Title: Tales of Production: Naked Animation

even if nothing has actually happened to prompt that it makes it seem like something has happened it makes it seem like action has happened and there's been story
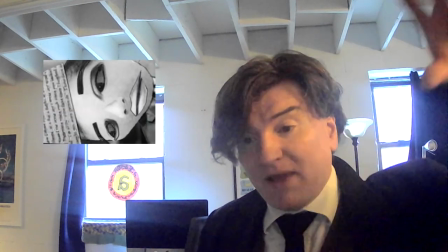development so the magic of the guy brings the folks
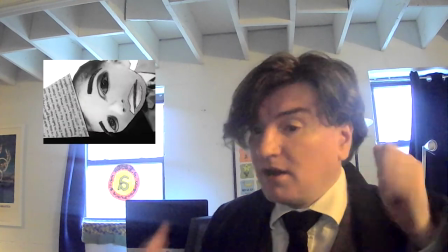from black and white to color and then they start jamming on their musical instruments
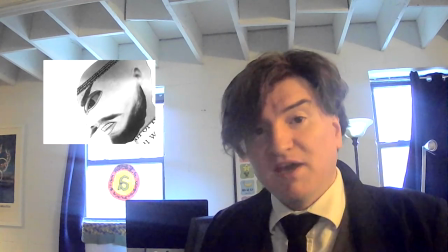all really simple repeatable things again you know cut
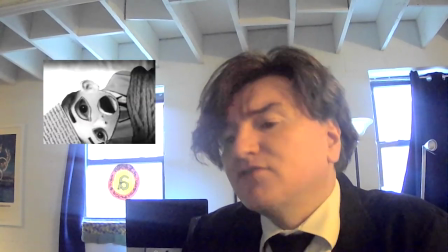out stuff so I think this is a pretty nice for cutout one of the things that makes it work is how
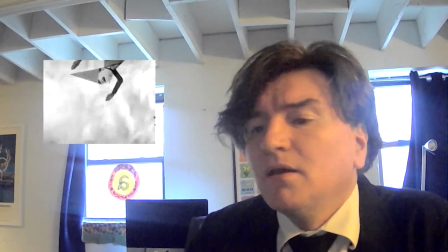Machak does the lighting and the really limited
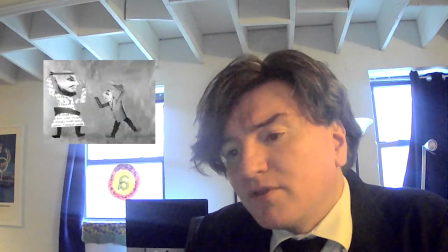multi-plane you know he's not overdoing it with the multi-plane but it's there so
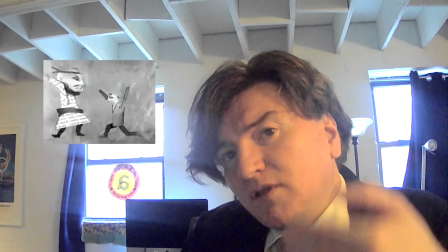we do have like the flatness of the art plus a little depth plus some lighting they're all really basic,
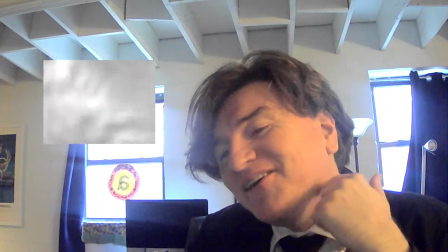simple things. I also remember he thought that the album cover was really ugly, but maybe I shouldn't say that.
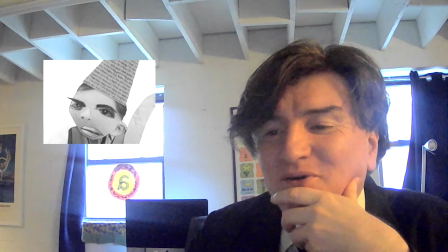He's an ugly guy. So it wasn't the easiest thing in the world for him to work into that.
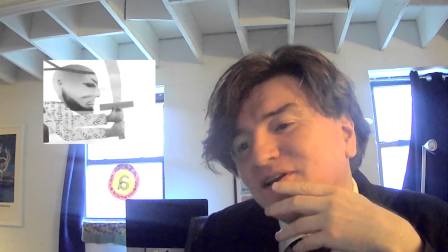And you can also see like some of the stuff is a little angled, you know, on the camera's a little angled from that time to time,
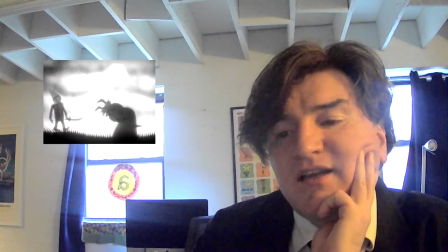or the art is angled to give it even a little bit more depth so yeah
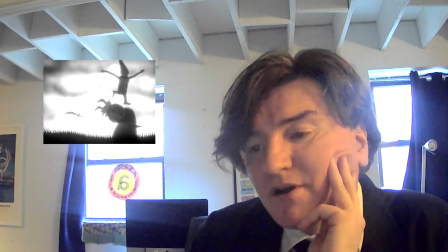that's that bare naked ladies concert opener hope you hope you like
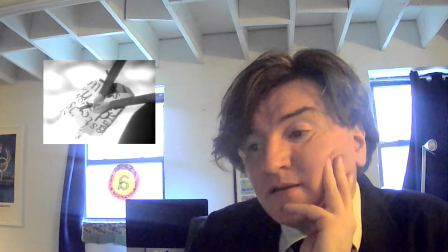this walk down memory lane for me it there's probably some more stuff in there that i'm
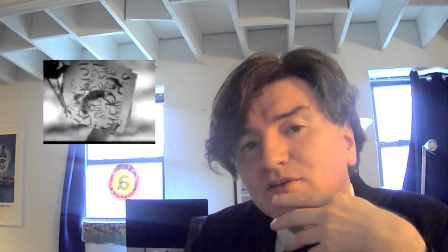forgetting but that's kind of how it goes sometimes you get these phone calls and
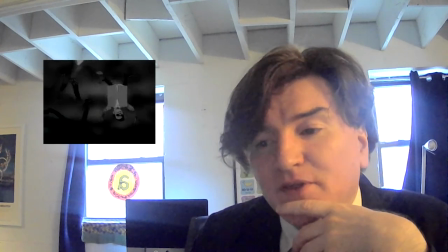a week later you're in madison square garden with a hundred thousand screaming elvis fans one,
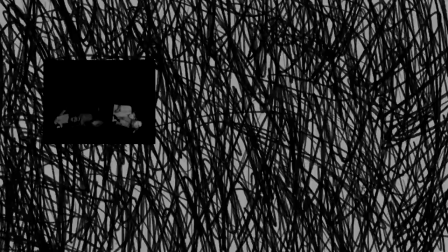two, three, four, two, three so that's the video for today thanks for making it all the way through please like, subscribe,
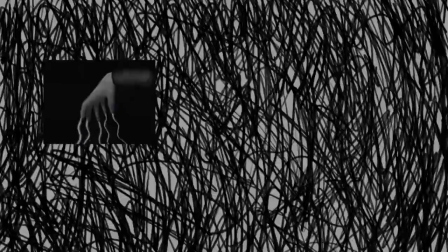do all of those things and we couldn't get the Barenaked Ladies to do our music but we
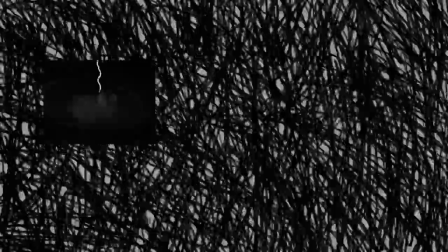did even better we got Ann Beale who has done our theme music and Isn't
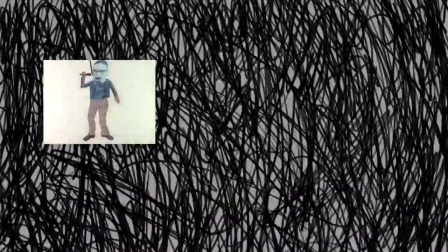She Amazing so go to our website and give her all the appreciation she deserves
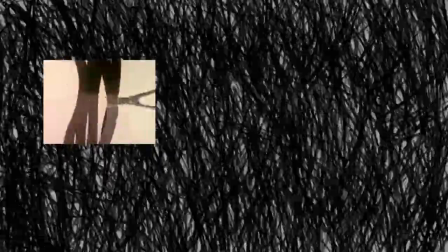thanks a lot folks and we'll see you next time.